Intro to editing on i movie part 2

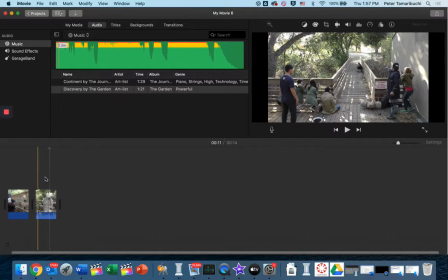Okay, so we're going to pick up where we left. Now that we don't have the bubble, we can actually see things. So I'm going to detach audio, get rid of that, and then add some music.
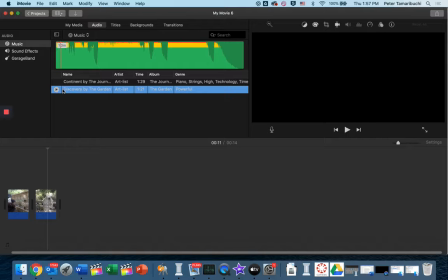So this is the music I like. I'm going to bring it under here.
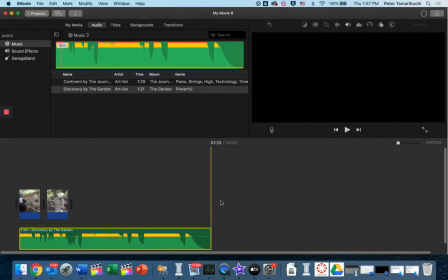Typically I'd put more clips down here so that I have the whole movie, but just to make it faster,
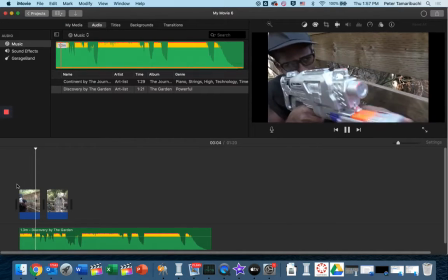we have music playing, and then you can see how it fits with the images over here in the viewer.
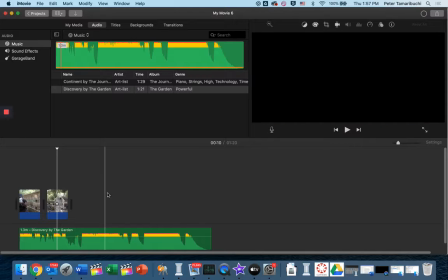And then you're like, yeah, that's a good general way of doing things.
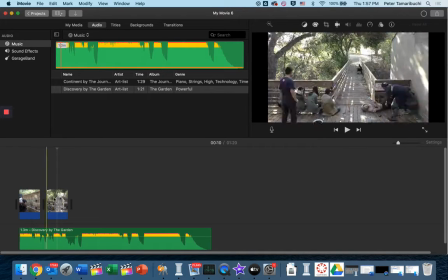Now, there are a lot of other things you can do besides just put the clips down in the order you want and make it the right size and put music.
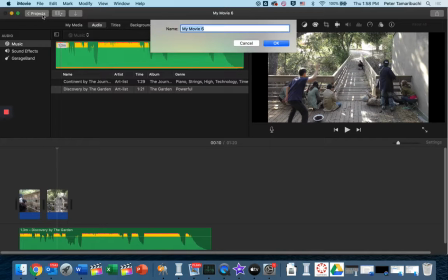I'm going to show you another version of the project, and it's a little bit more
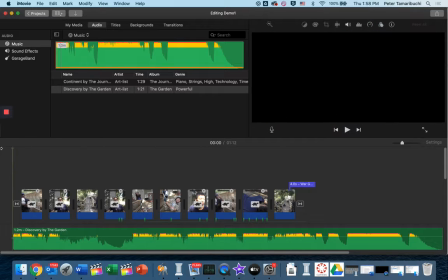advanced in terms of what I did with it. Let's watch it first, and then we're going to talk about it.
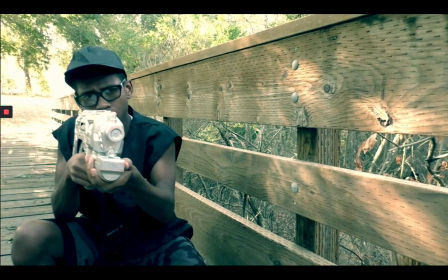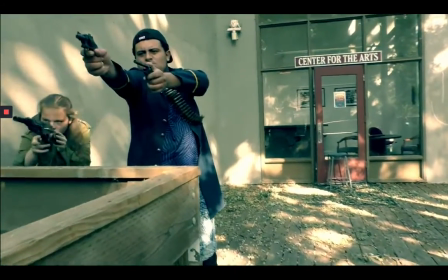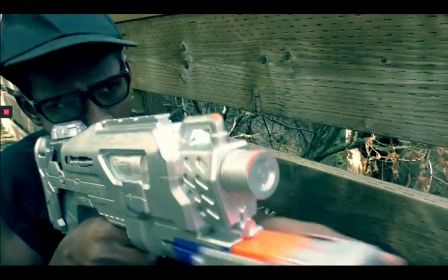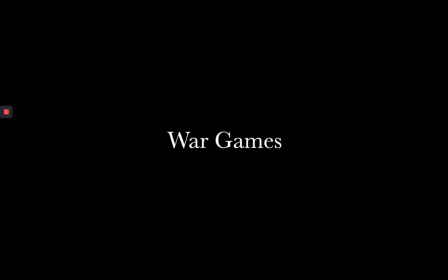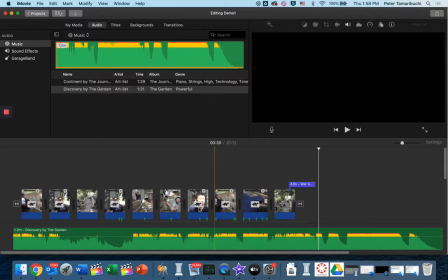So that was what it took me about half an hour to put together,
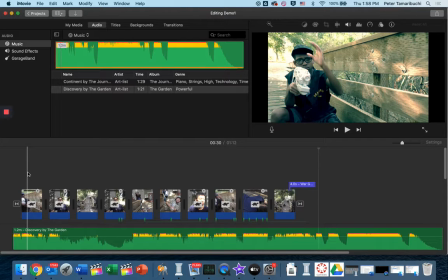just to kind of retroactively talk about what I did. I had all the clips in the order I wanted,
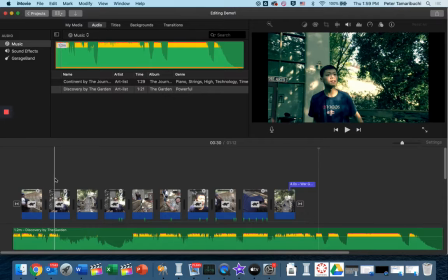and the order was really like starting with this sort of intro, the characters, this guy with a gun, this guy on the other side of the bridge,
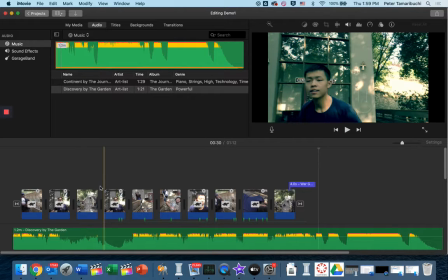wide to establish where they are in relationship to each other, and then he goes across the bridge, and people are shooting,
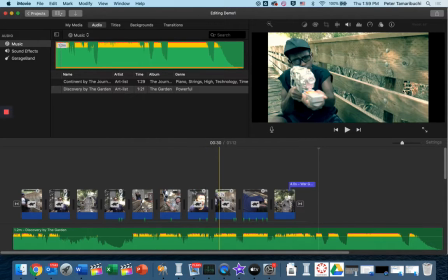he's getting hit, he falls down, and he dies.
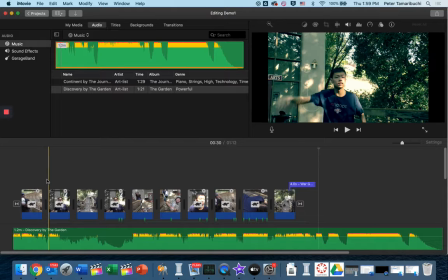That's why I put it in the order. But then I wanted to make sure that it fit with the music. So the next thing I did is,
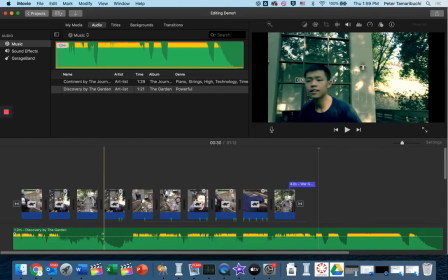when I looked at the music, it has this cool moment where it goes slow, low, and then it picks in.
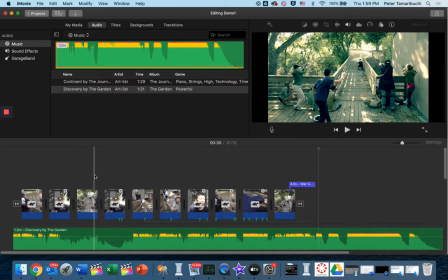And I really liked that and wanted that to be a major moment. So if you listen to it,
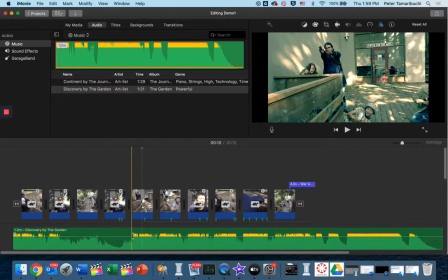I like that moment when the music really kicks in for the action to start. So I cut it up. Originally it was kind of longer. If you see over here, there's more of the music.
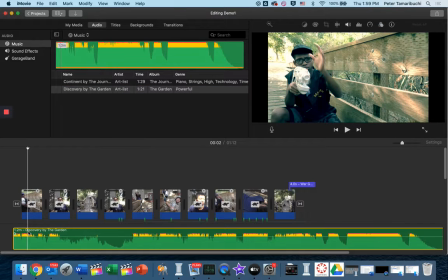So I cut it off by just splitting the clip,
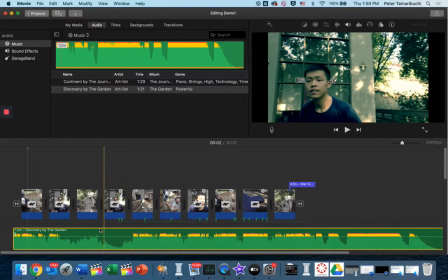and then put that moment so that if you notice how it syncs up together, it works really well.
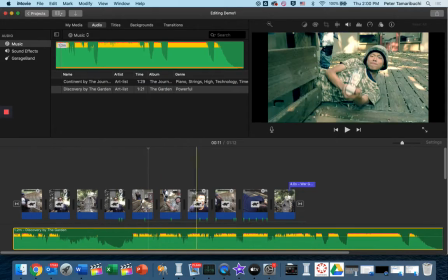There we go. So once you get your music and your clips in play, then you can also polish things.
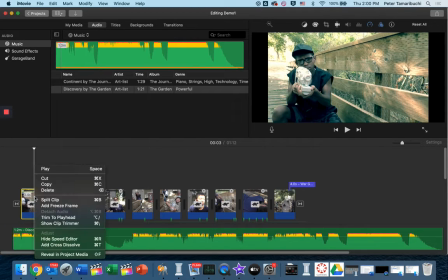Like here I slowed things down, because if you look at it normal, you go here to select the speed editor. Actually no, you show the speed editor. And then you can change the speed by moving this back and forth.
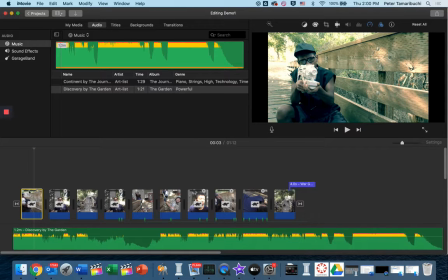So if it's like regular speed, it's going to look like this. I like it going slow because then you get this kind of build anticipation where it feels more just powerful that way.
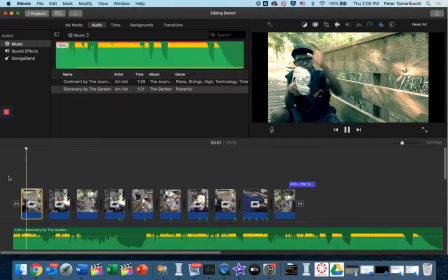So let's watch it again slow-mo. Could probably be a little bit more slow. And bring it forward more. Do it? Yeah, there we go. Okay, let's try it again. Yeah, it just feels more powerful.
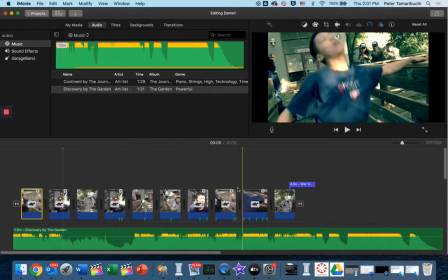And then I also slowed this part where he got shot down, because I just really like it.
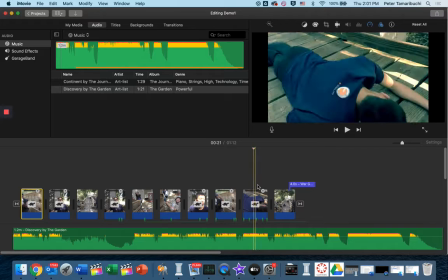Slow, slow, slow. It just looks cool, matches the music.
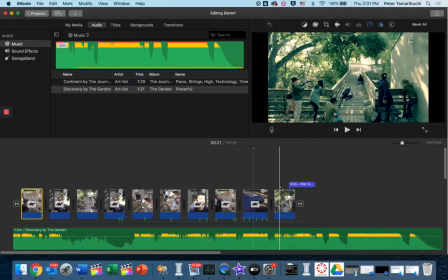And then I thought, well, it'd be cool to have a little title at the end.